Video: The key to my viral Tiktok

Good morning, I hope you're doing very well. Good morning. There's Poppy with the biscuit. We just thought we'd go for a little walk, a little morning walk. We were supposed to get up at 7, got up at 8, no dramas. This video is something that some people have actually wanted. It was on my Instagram. I posted the raw sound design of a reel that I did for a soda company. And basically it did really well. People really liked it. They really liked how the sound design was all artificial and how it sounds like super crisp. So today I thought we would run through how I do the sound design for my next B-roll. In fact, it's this one right here.
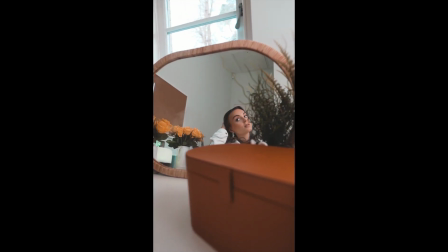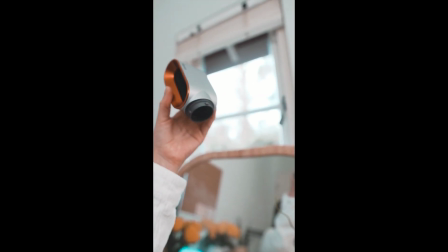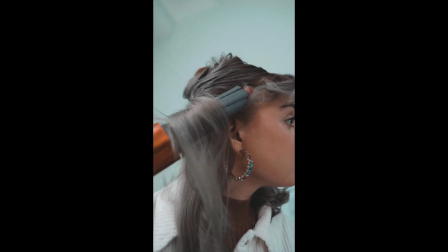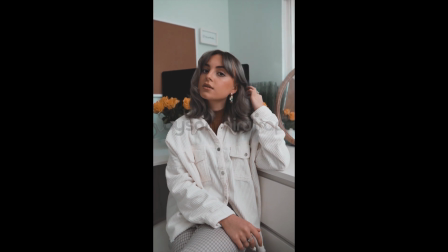We're going to run through the sound design, how I made all the sounds, didn't make them, got them off of Epidemic Sounds. I've got to say, I have to apologise, my hair looks like a flipping cauliflower, mate. I don't know what it is, it's my head shape, it's shaped like a broccoli and it really upsets me. It's a lovely day today, it's very frosty though. Yeah, it's a bit chilly. It's a bit chill. My hairs are slightly frosted. Let's go back to the office and then go from there. Right, hello, we are back at El Gaffy. Let's crack on with this video. It's going to be a shorter video, it's really just taking you through the process of how I go about my sound design when I make these B-roll segments, because I don't use a mic, so all of these sounds are completely artificial. Is that the right word? I don't know. All done in post. So every single sound that you hear in my B-roll clips up till now, there's been no organic original sound coming from the shoot. I use a company called Epidemic Sounds. I pay a monthly subscription. That's predominantly who I use for my sounds. All the sounds from this, apart from the transition whooshes, are Epidemic Sounds. All of the transition risers, transition whooshes is all from a package that I bought from Ryan Nangle, which is, he's on YouTube.
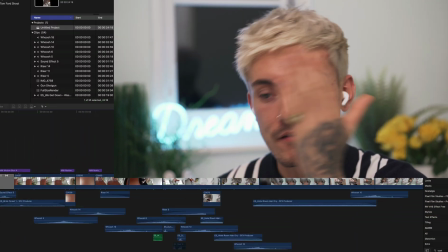(2:19)
I'm sure you've seen him if you're into filming. Let's dive right in. I've got it right here. I've got it set up.
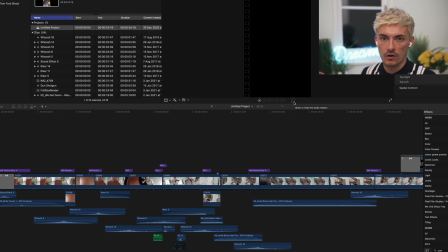(2:24)
There's no music. It's just pure sound design right now. I'm going to play it for you now so you can have a look at it on the timeline.
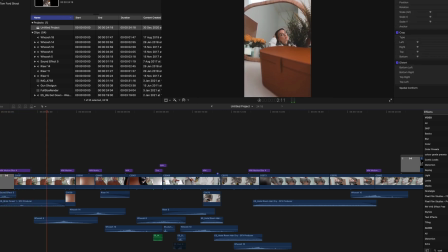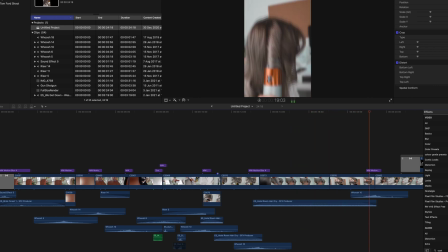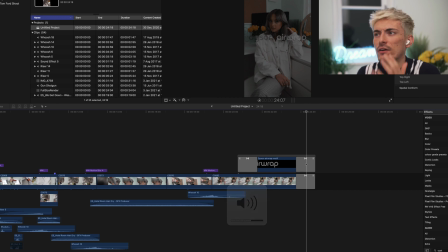(2:52)
Dyson Airwrap video, which I put on TikTok, and it's clocking in at 300,000 views, which is just mental to me. I don't understand how that's even happened, but we're here, it's happened. I'm just gonna ride it and I'm gonna make more. So if you've got TikTok, give me a follow. It's just Elliot Stevens, I think.
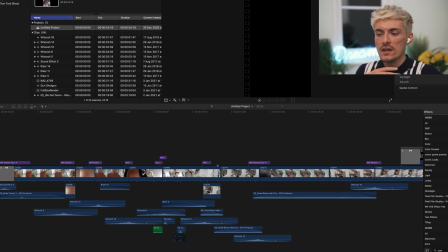(3:11)
The goal of this video today, it's not so much how I go about where I put the sounds, it's what, like the sort of sounds that I put in, they might not be your original idea of what the sound would be,
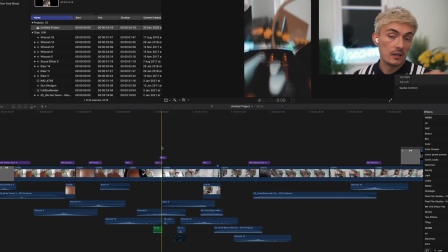(3:23)
if that makes sense. A good example is, for instance, the gun cocking. So I've got a gun cocking here and it sounds like this.
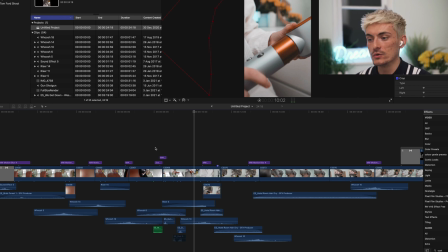(3:32)
That is literally a gun reloading. I used it because your mind puts it together and it just goes. It's like attaching and attach in and we're ready to go. So it's building that story. Sound design does have its own story and it has its own way of bringing the whole project together.
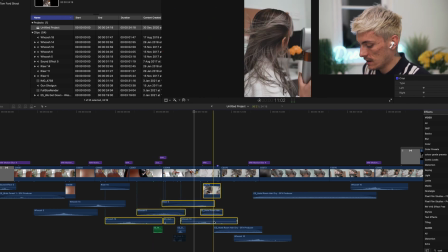(3:49)
Like for instance, this bit here, if I was to just mute all of these, this bit, that sound, you would not even believe it.
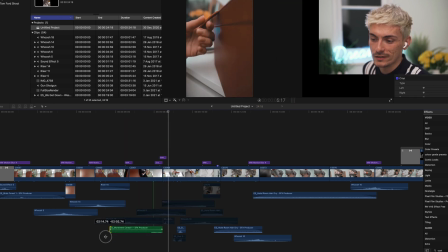(3:57)
This sound here, if I stretch this out, you might even be able to read it. Movement serial 1,
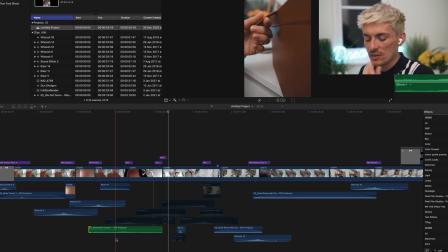(4:02)
and I just reversed the clip because I was trying to find something that sounded like texture, like someone picking something up.
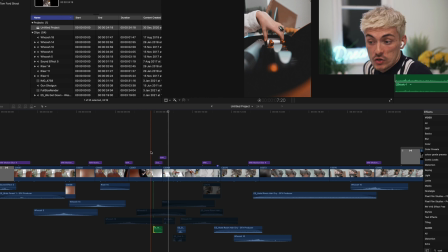(4:09)
That there is like a velvet type fabric, and I tried to find something that was like fabric type.